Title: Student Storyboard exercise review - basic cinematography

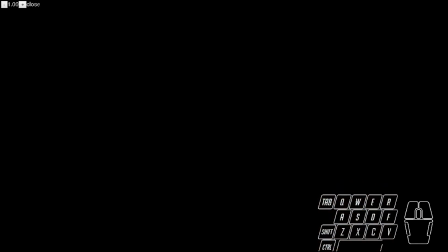0s
Hi everyone, here I would like to show how to do a storyboard and what is important to understand when you're doing a film review. As you can see, I chose the movie The Shining, and it's a horror movie, and there are some shots which actually show that.
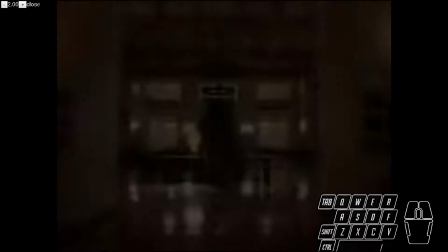12s
By just looking at several shots, you can understand that it's not a comedy or something else.
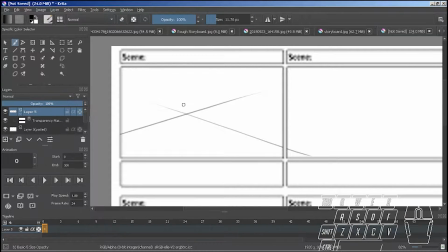17s
So I start drawing up with the first shot, and it's a wide shot. As you can see, the camera is showing the landscape. Usually wide shot is used to introduce the environment and character in relation to that environment.
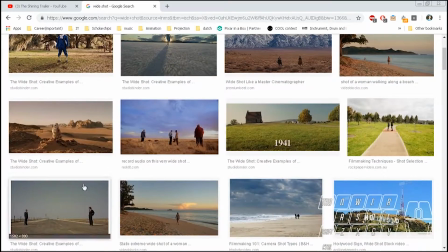30s
And in this example, in the first shot, we see the car moving into that house,
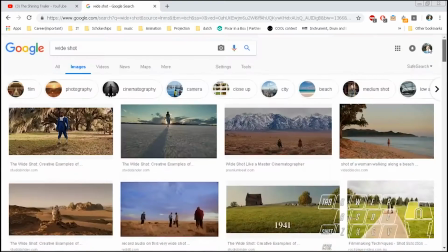36s
and through this kind of huge environments, through the mountains and the forest.
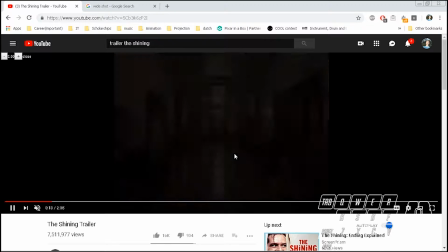41s
And then we see the house, then the colors become much more colder.
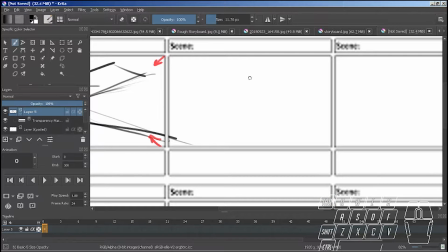We see the action, so we can clearly see the character, but we can also see where he's moving, and that's the point of this shot.
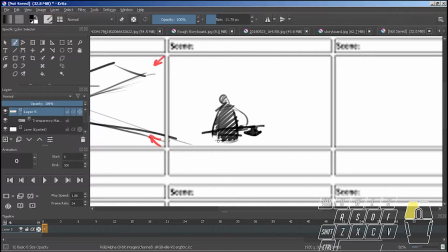64s
And if you want to show the movements of the camera and of the character, you can do it with arrows. I also put some environment. It's not important to put everything, but it's important to do composition work, so you have to analyze what's important in the scene.
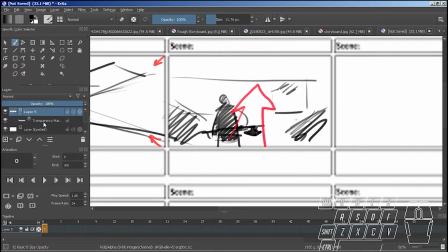79s
And to understand what's important is basically to try to eliminate stuff one by one and imagine it in your head, whether it's important or not.
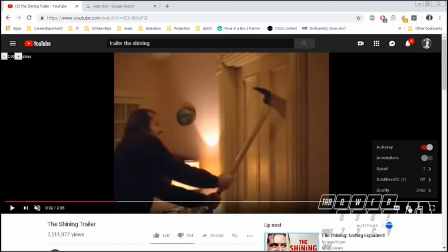88s
In this shot, in the third shot, we can see that the guy is throwing an axe, and that's the main idea of the shot.
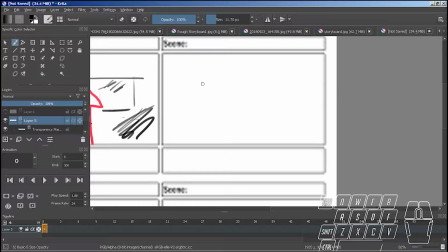96s
So we don't have to show the wide shot of the environment, we just have to show him and an axe. So that's why they chose semi-close-up or the mid-shot, so that we can see the character and the action.
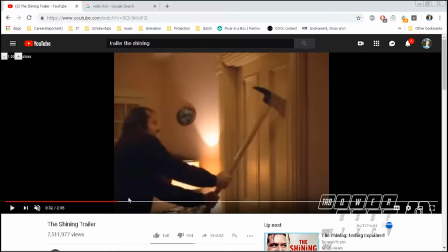108s
And as you can see that I made my character a little bit smaller in relation to the axe.
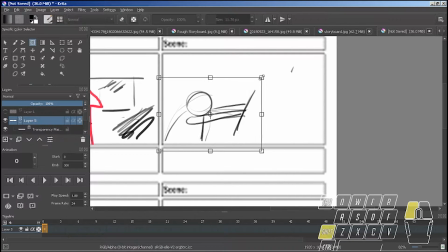113s
That's really important because we want to show that axe is huge and it's not a toy, and it's very dangerous.
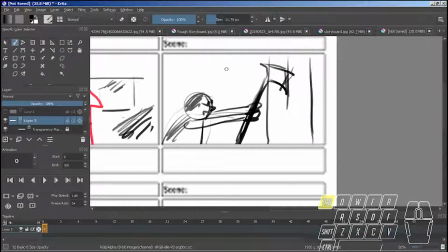120s
I also input some environment stuff such as window and other things, but you have to keep it simple.
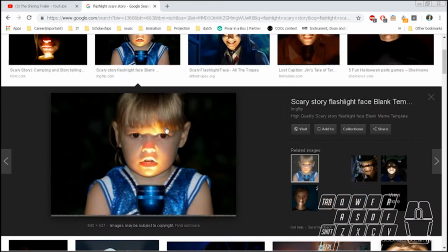126s
As you can see, I also analyzed the light in the scene, and the light is actually making it more scary because it's a down-up light.
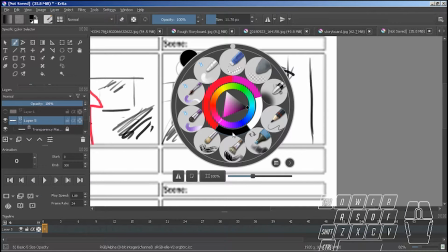134s
So you can sketch it up with some pencil and other brushes or something,
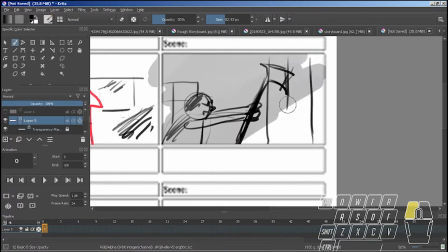140s
or you can just ignore that, but just keep in your head that the colors, the tone are really important in your film study.
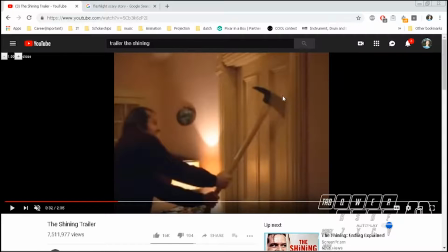147s
Right now we're just focusing on the what's in the shot and why the shot is constructed like that.
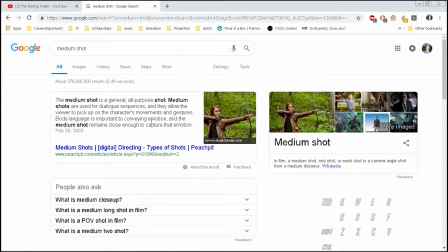153s
The mid shot can show not only the face, but also the body movements and the gestures.
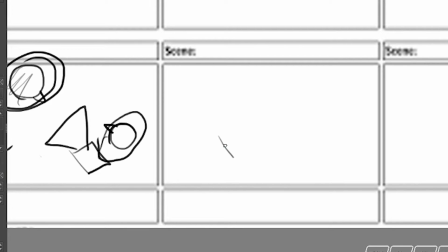158s
There are two types of cameras. A camera that shows the perspective of the view of a certain character, which is POV, or just a spy camera, as in the second example where the people are sitting in the kitchen, for example.
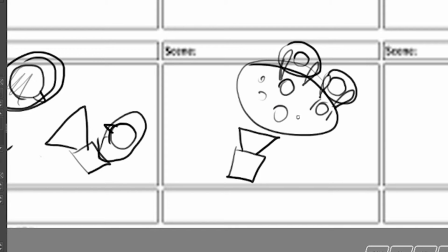171s
And that's really important to take into consideration because that changes the feeling of the shot.
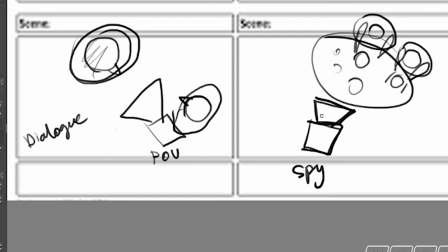176s
Now this shot shows the little boy get scared, and we see him dead in the center.
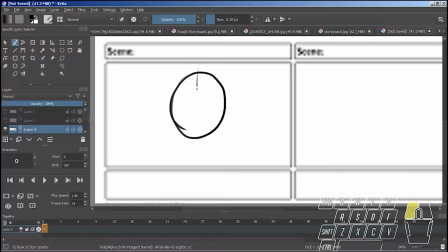183s
This is something that this director used a lot in this movie, by the way.
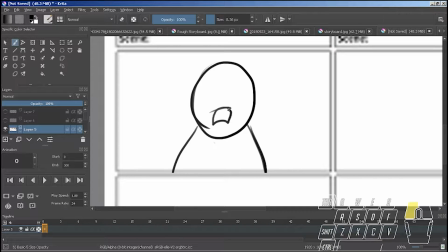187s
Whenever he wants to make it unsettling for you, he puts the character dead in the center. It's a compositional choice, and it's not very common, although it is used in many films from time to time in order to add additional emotional layer.
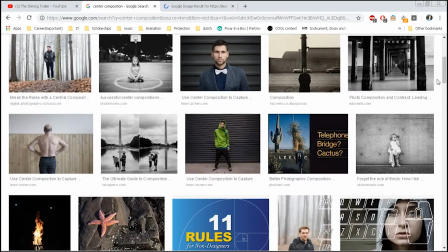203s
In contrast, the dialogue scene will probably not use this kind of dead center shots.
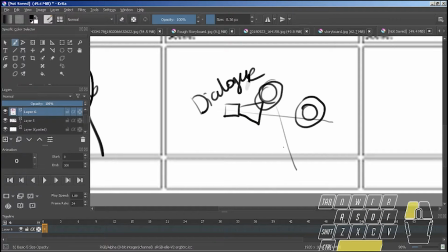209s
You can see there are two cameras that play a role of POV of the point of view of those guys.
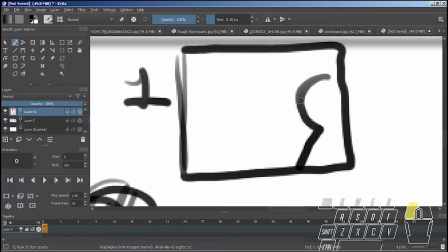216s
As you can see, the first camera will look something like this,
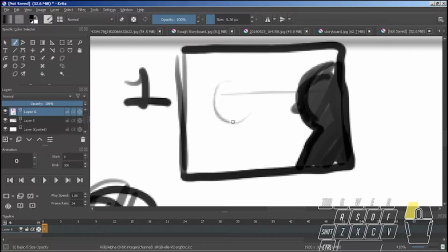219s
where we see the back of one character and the front full face of another character in the shots, and they're talking with each other.
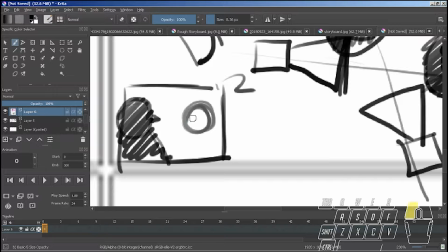227s
And the second shot, or basically if you want to show another guy's POV, say for example one said hi,
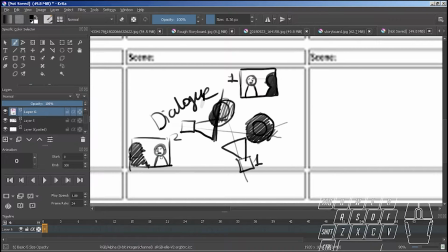232s
and you want to show another one response to that, you will turn on the second camera and it will look something like this.
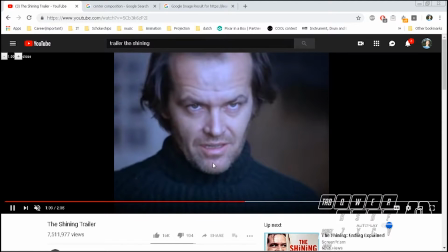239s
So the symmetry is used in this shot as well. It is used in many shots. This shot is actually a little bit more complicated than previous shots.
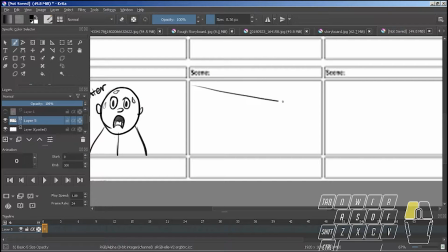247s
Here we see the framing.
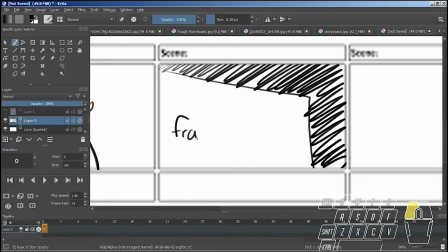248s
The framing is basically, if you take into consideration the space that you already have, which is 16 by 9, a full frame, it's a frame. But there's another framing that is created by the table or the chair or whatever object is in the scene obscuring the camera. And in this case,
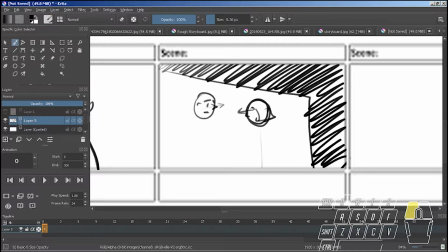265s
the table is creating this kind of perspective and is basically locking up the characters or trapping up the characters into this box. And as you can see, I'm sketching up the characters very quick, basically showing that they are scared and one comforting another one.
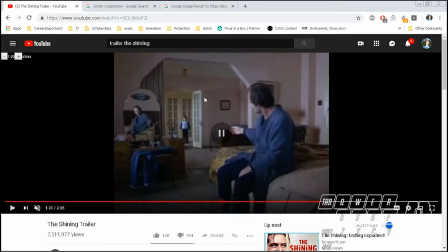280s
You can see there's a lot of center shots, and then we see a very unusual shot and very complicated one where we have a lot of framing, also reflection, the lines, the perspective, and a spy camera.
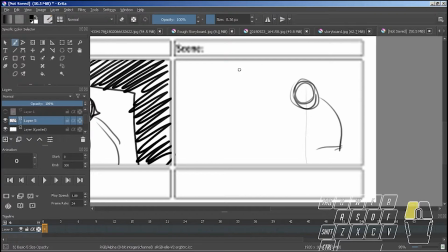293s
So I started up with drawing up the main guy, who is a little bit closer to us, and I put him in by the rule of thirds onto the right, and then I drew the framing.
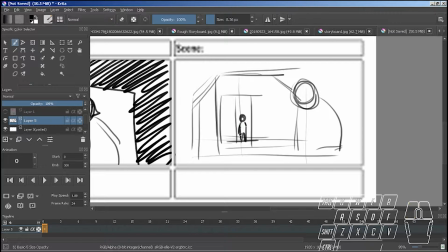305s
And that's a really important thing in the shot, because framing is actually leading our eye to that little kid that's standing far, far away.
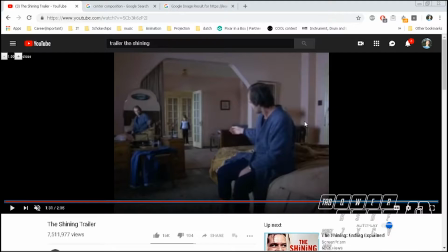314s
And if there was not any framing, then probably many other different objects would confuse our attention.
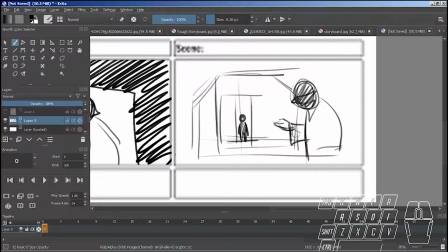321s
But this is a really interesting decision. It's almost like blocking the little guy into that frames. The main character's arm is also pointing at the child, so what's really unsettling is the reflection that we see on the left,
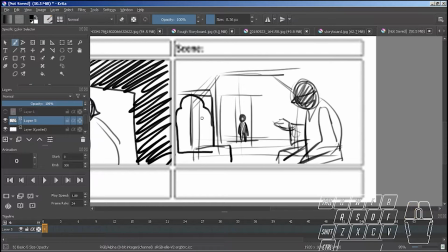334s
because all of our focus is on that child, but our periphery vision is also seeing the reflection of that creepy dad character,
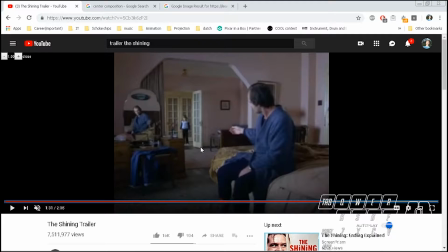343s
and that creeps us out even more. Now I add a little more lines that display the perspective, but overall keep it simple.
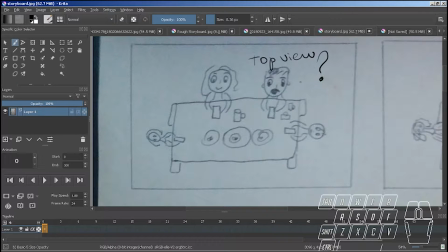351s
Now let's look at our examples, at the work that you sent it to me. So here I don't quite understand whether it's a top view or a perspective view, because if you look at the characters,
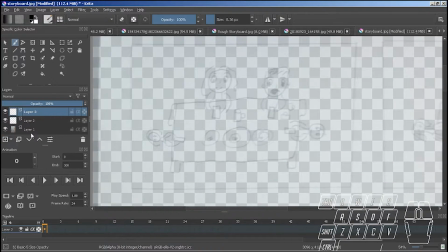360s
they're looking at us, but if you look at the table, it is in the perspective. So if you want to keep your camera pointing from the top view, so if it's a top view, you basically have to keep the characters flat.
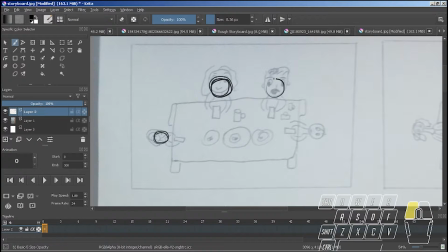374s
So I just draw the characters from the top view. You can also just Google some images that might help you to make it look like from the top view. We will only see maybe a nose, hands, hair, and that's it. The table is gonna be flat.
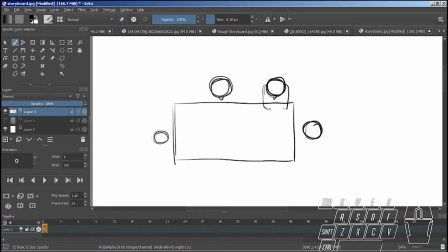388s
We will not see its bottom. That's easy to understand. I guess it's logical. But you have to use that logic when you're sketching. You can't just randomly sketch it. So always think of what is going to be visible, what is not, to make it look like what you have in mind. And you can also Google some stuff, like I'm Googling some family sitting near the kitchen table.
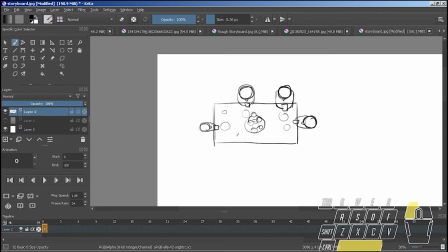407s
So you just have to do some research to find something that is closer to what you want to illustrate.
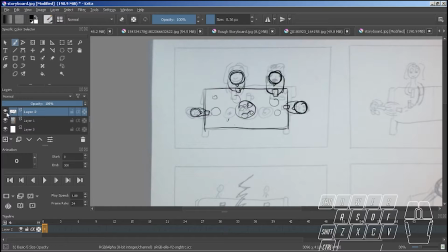413s
And in this case, I'm doing a perspective shot. So maybe you actually wanted to show the perspective.
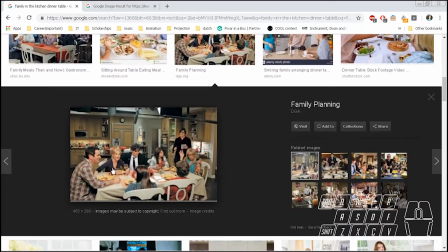418s
So how do you show the perspective? Now, first, of course, I drew a table, so that is a reference for me.
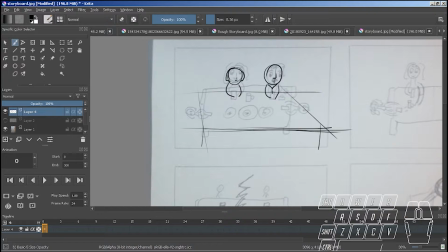423s
And then I draw the characters. Now, the characters on the left is looking a little bit small, so I have to scale it up a bit.
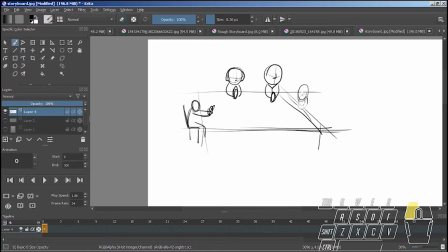430s
So whenever you are doing a shot, you always have to question yourself, what is important in this shot? So basically, go to your script and find the line you're trying to visualize.
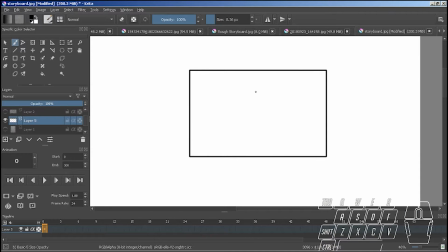441s
Say, for example, it's a line where the character is tossing on the salt to another character who is sitting with his cell phone turned on. So in this shot, we don't have to show the faces, we don't have to show anything else. It's just the action of tossing the salt to another character. Why not taking a close-up of that action?
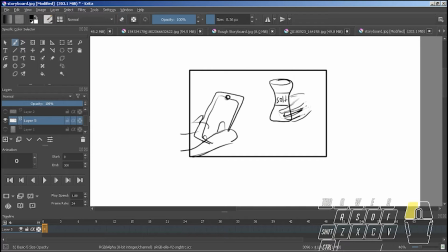459s
But before, what should be before this shot?
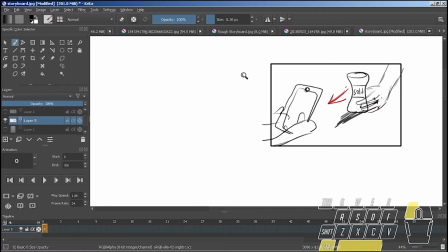462s
Well, if this shot is about throwing up the salt, then maybe the previous shot should be about the girl or the guy asking for the salt.
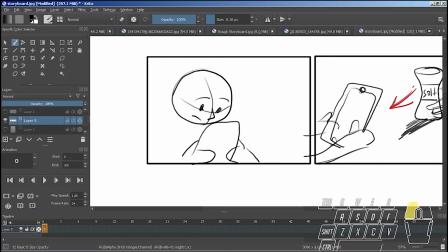471s
That would be logical. So that's why I draw her close-up, sitting and watching into the cell phone while also saying, "Pass the salt, please." And then we see the salt passed on to her. And then maybe the shot that shows both of the character, it's like a comedic resolution.
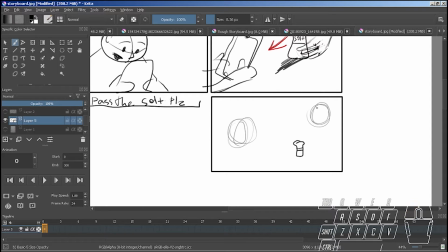487s
So basically before, so beginning, middle, and end.